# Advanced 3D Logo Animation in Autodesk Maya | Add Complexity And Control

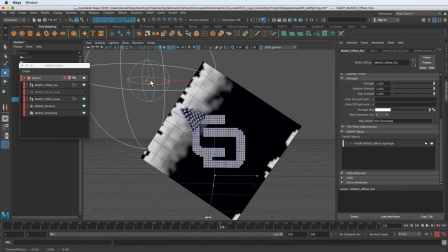Well, we only wanted to affect this kind of corner here. And let's do something like this.
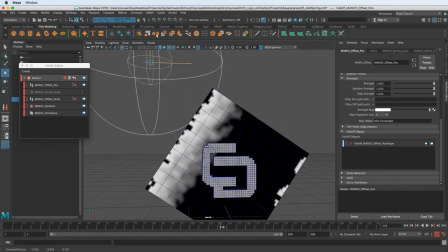And I can also use click this and make sure it's only moving in that plane and those two axes when you click this little square, right?
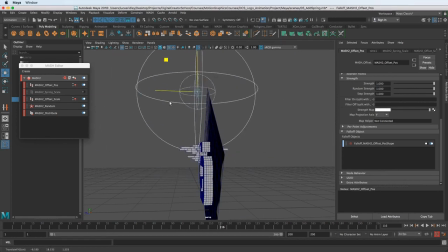Now it's only going to move forward and up and down and not side to side.
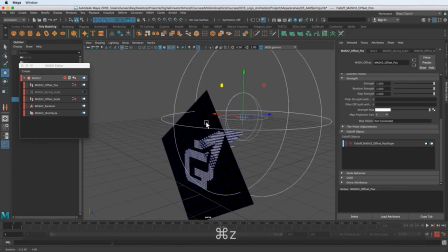So anyway, anytime you're doing something like this you want to make sure you're not you know going in z space when you don't want to be with it then you can use these
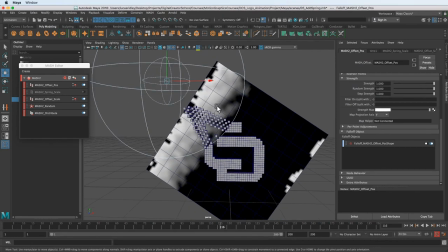handles so let's get it to a good start position and then we can animate this down so now let's get
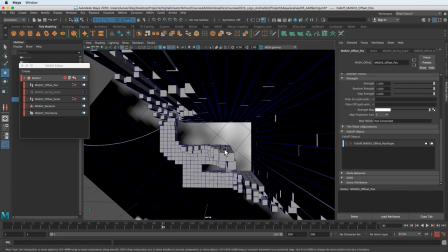the camera in where we want to see it uh how it's affecting it let's
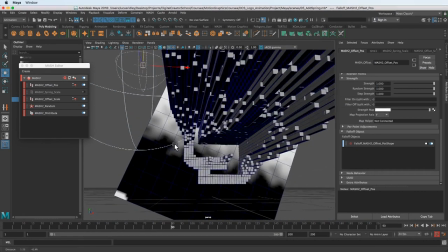move it up a little bit i think it's affecting things too low because i don't really see those until we get up here.
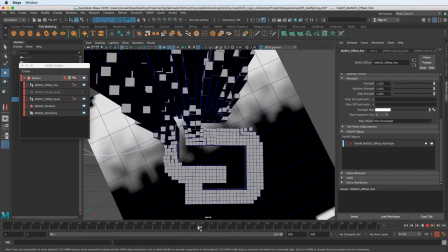So now we can start animating it probably in here-ish.
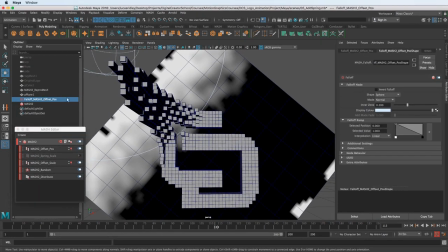So let's make sure we have it selected in the outliner because there are two different parts to a falloff node. There's the shape node and the transform node. If you select the falloff object from its node, from the whatever node it's attached to, if I double click it here to select it, this is its shape node.
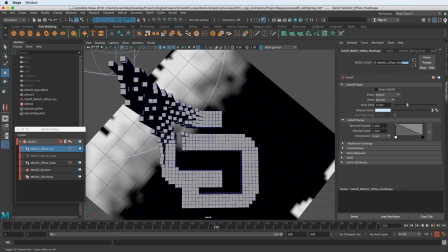You can see it says shape right here. We can't animate this in the translation. If we go over to the channel box, you can see there's no translation tab, right?
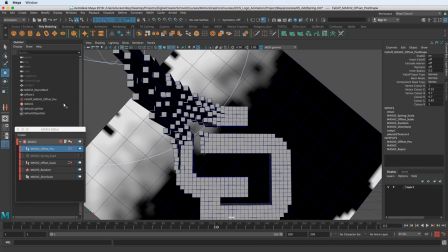Because it's the shape node. It's not the transform node. We have the transform node, which is what is always in the outliner over here. So when we click that, now we have the translation rotation.
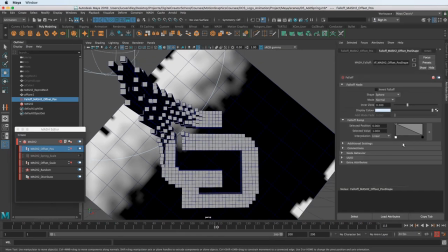It's just a little gotcha moment you might run into if you're selecting things through here, and then you try to animate it. And you try to animate the translation of this, it's not going to work. There is no translation on a shape node.
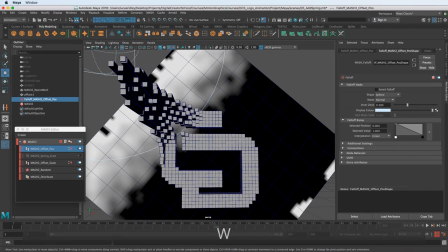It's all on transform. So we have it selected in the outliner. Let's hit Shift W because we're only going to be animating the translation values.
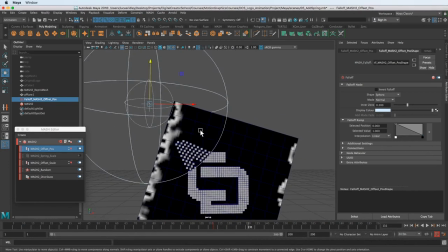And let's just pull it away.
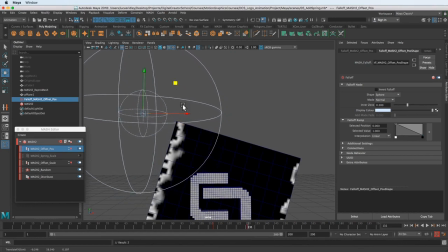And we want to pull it only as far away as the very edge of this thing so that it's a smooth ease out kind of affecting it.
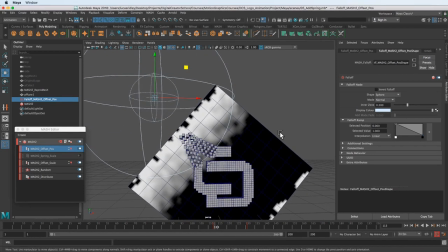and I want a greater falloff here because it's pretty even.
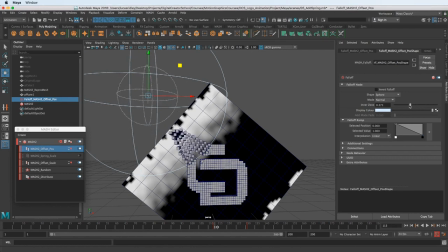So the way we can do that is change the inner zone to be, you know, the closer it is up here, the further away it's going to be.
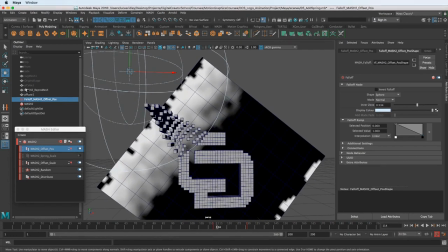So I like that a lot more and I want to get rid of these lines. So the way we get rid of those lines, let's go back to offset and just introduce some random strength here.
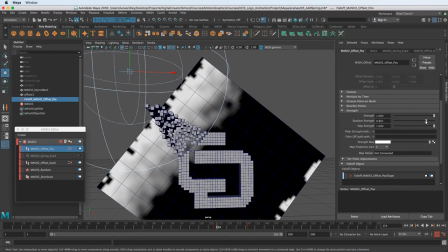so now that we got rid of those kind of even lines because i want it to look a little more chaotic there and
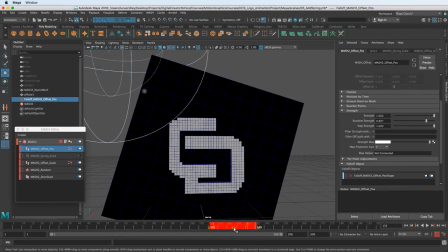now we just can shift click and drag this and then left click the
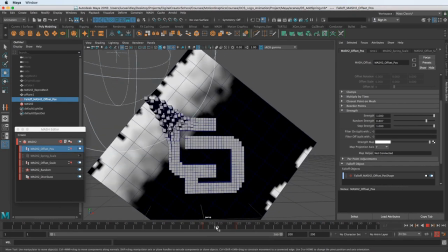middle handles here to move it down because it's it's not happening soon enough for me okay
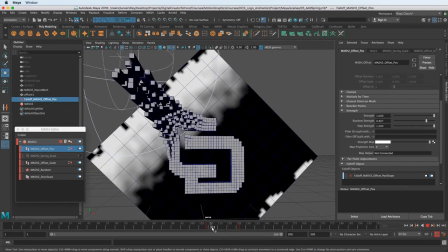that's happening too soon so we're just gonna have to do this back and forth until yeah
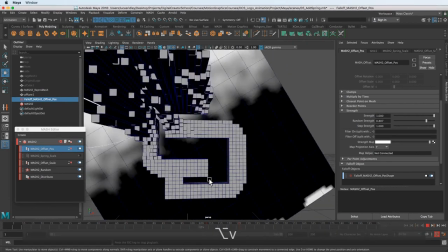because i want that to kind of be the last thing that we see and
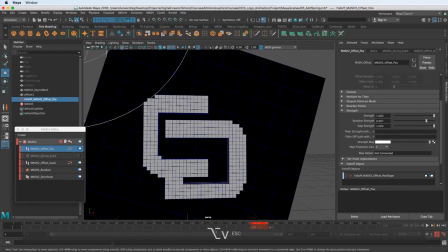maybe even drag it out so it happens over a longer period of time yeah and then once we add a spring this will look really good and i want this to
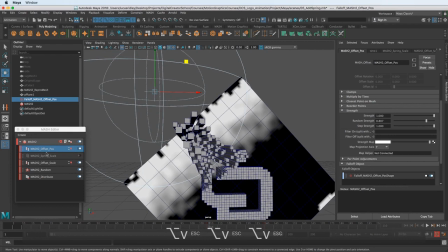i want the inner zone of this thing to be even more i think i'm gonna click this
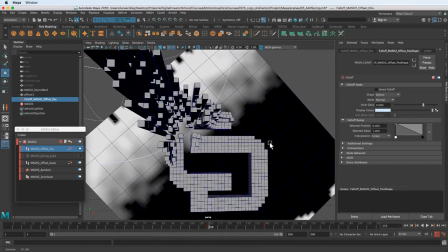increase the inner zone because i want these to be traveling from a greater distance
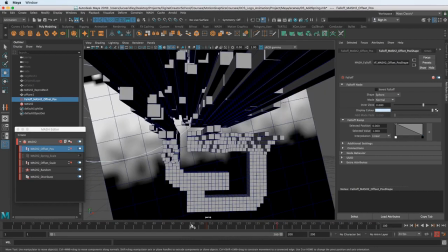yeah and I want this to happen a little slower still yeah